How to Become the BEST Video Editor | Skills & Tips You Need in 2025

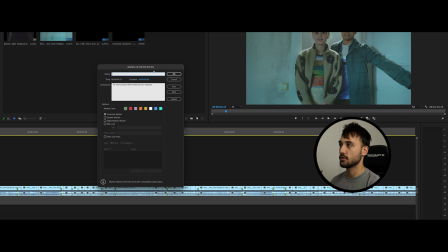to be a reaction so what does that mean so i'm really analyzing what they're looking at they're looking at the camera and we can see that and then on the next
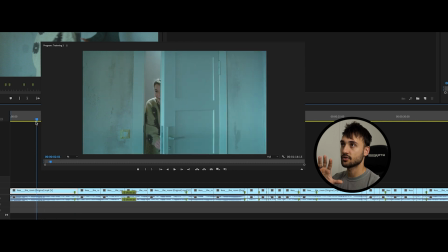cut you see them looking at the whole thing so they're not just doing this and then cutting here that wouldn't make sense
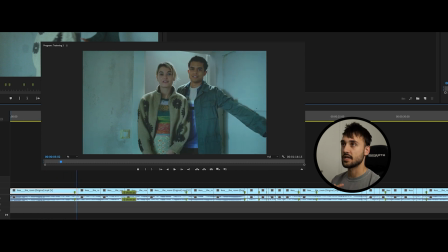so for the flow of the edit the editor chose to have them stare and make a disgusted look of oh what am i dealing with then the audience is like okay what are they dealing with and they're drawn into what is their disgusted look well the disgusted look is okay here's this crappy
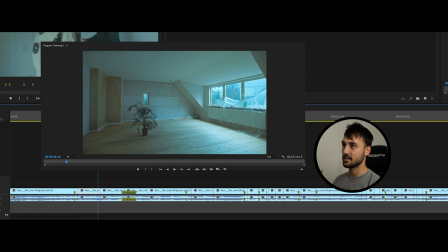apartment that we got to fix up so we got a good view of what the problem is what we got to deal with then our next cut comes into her coming in and it starts
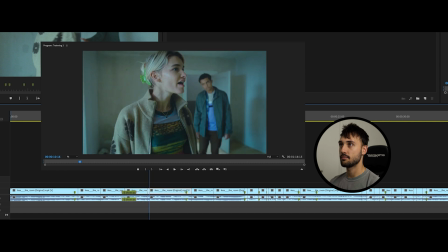off in this wondering looking around what can i do to make this place happen and he's like he's
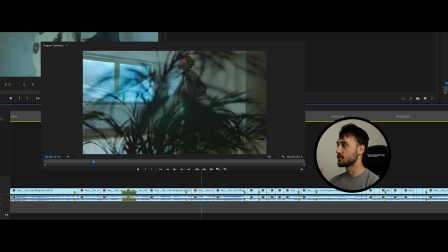like yeah not gonna happen so as you continue on with this placing
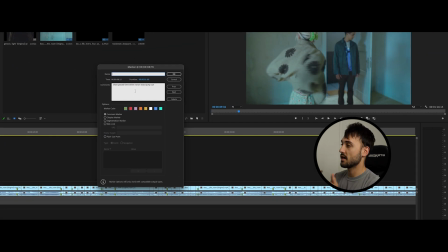markers and just putting where the specific point is that what you're looking
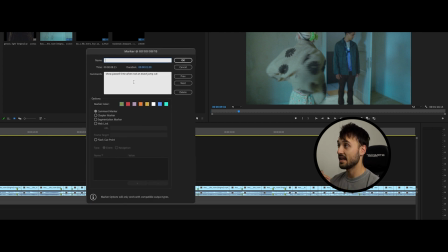at just showing here show past time when a not an exact jump cut so
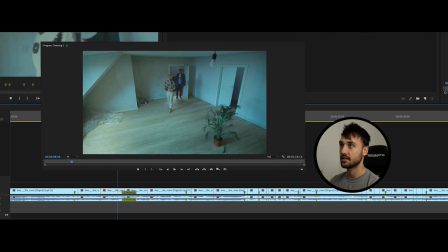what that means the comment that i placed here she's coming in we have
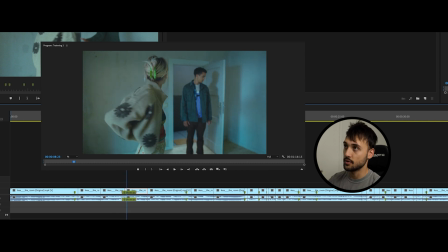a jump cut and she's looking back to him and it's a closer viewpoint so just showcasing time so this is speeding up the edit
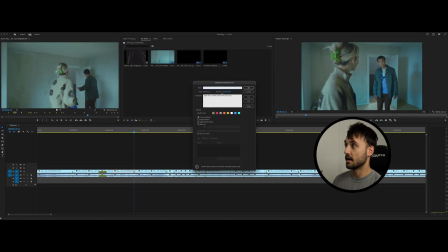we have another jump cut here and you can see on my next marker i placed again this is a faster paced video jump cuts and again we're just hitting
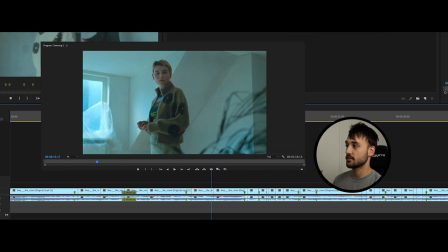jump cuts so here we're coming in here where she looks over at the plant she's staring at the
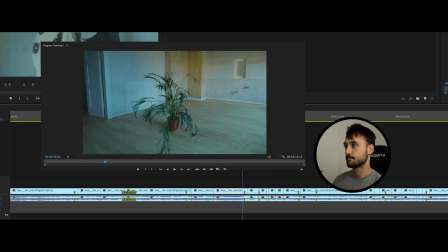plant and she's thinking after this we have the plant kind of
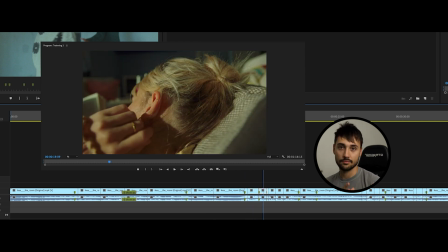livening up a little bit and now we go into this daydream section and so when we jump into these edits we have each
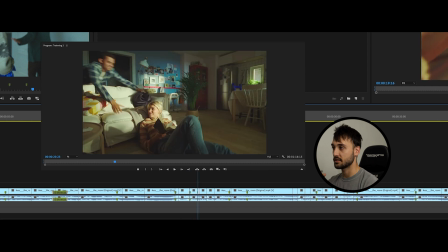cut and the reason i want to cut each one is to jump from each cut to look at what do they do in these cuts what do they do in between
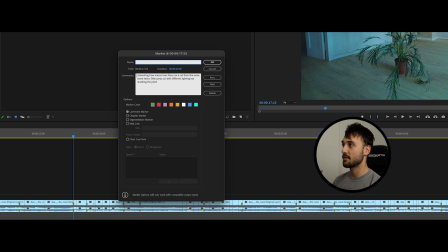and placing different markers so here in my comment i put interesting how many times they used a cut from the same scene
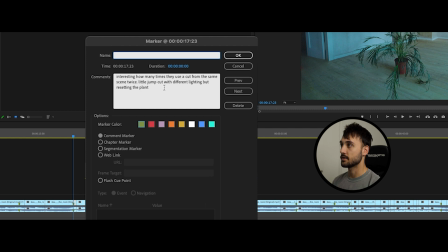twice little jump cut with different lighting but resetting the plant
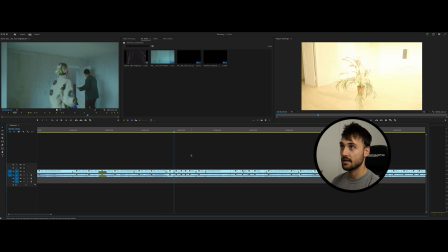so it's just little things like this that you can take into action of even editing styles
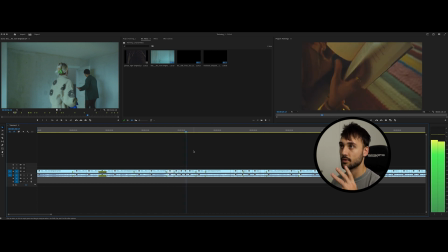of okay well well how do they do that really fast affects those really cool
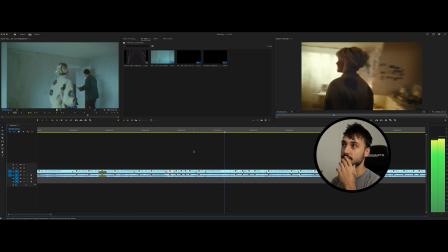different feels there's different things like this that we can take a
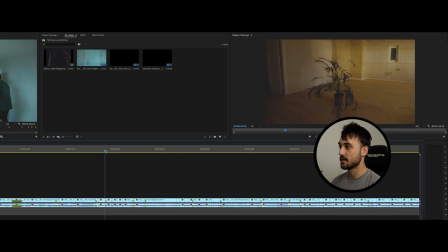deeper look at and actually take the time to understand what are they doing in these edits so on this edit you can see that we literally have it it's flashing
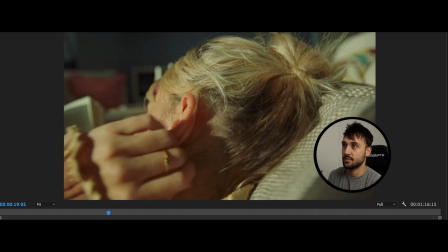comes to a new scene and the flash disappears and you just have a speed ramp and so this really complicated edit actually becomes
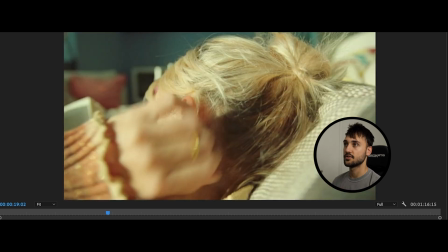super simple when you break it down so you come in here and you can do a flash with
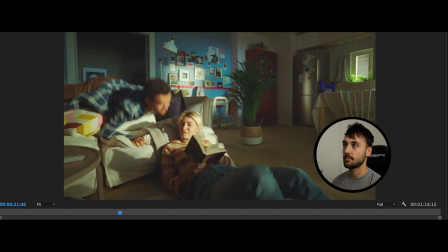a speed ramp comes into a couple different clips with these it's a
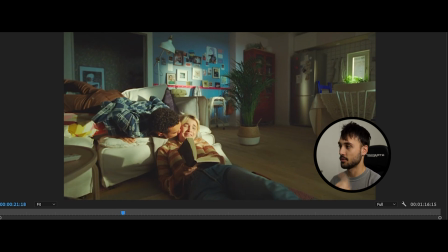cut it's a jump cut with a flash with a speed ramp those three things combined
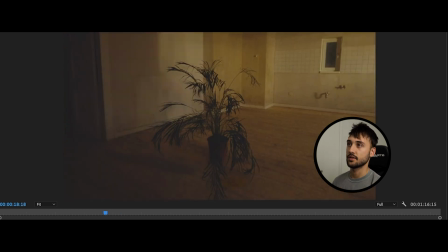gives you this really cool sequence and so you can see really cool as the editor takes out of that just fun exciting fast
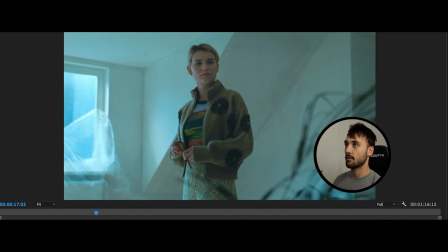sequence we actually come from her staring at the plant and
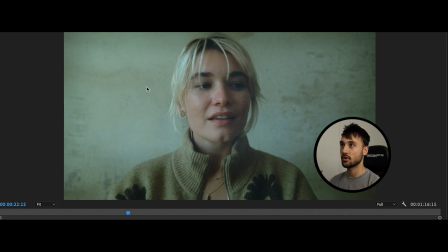her coming away from looking at the same plant so we're still understanding what her eyes are looking at she looks away and comes into this scene
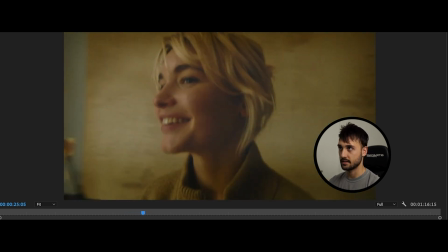and now this has not done anything in post besides possibly color which i don't think they did color they just switched the lighting but this is all one long clip of
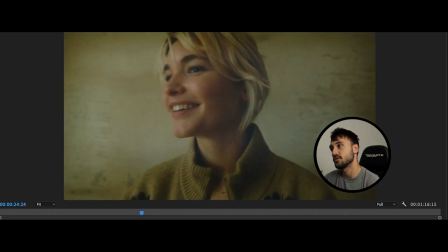her taking in of okay this is possible coming into her room of just like what could the future hold for us in
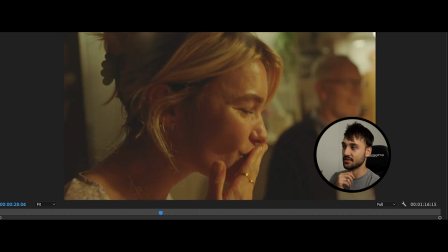this and so coming into this another sequence of just fast fun paced clip
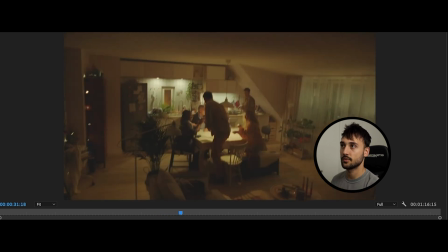same thing just really wanted to draw you in as the audience and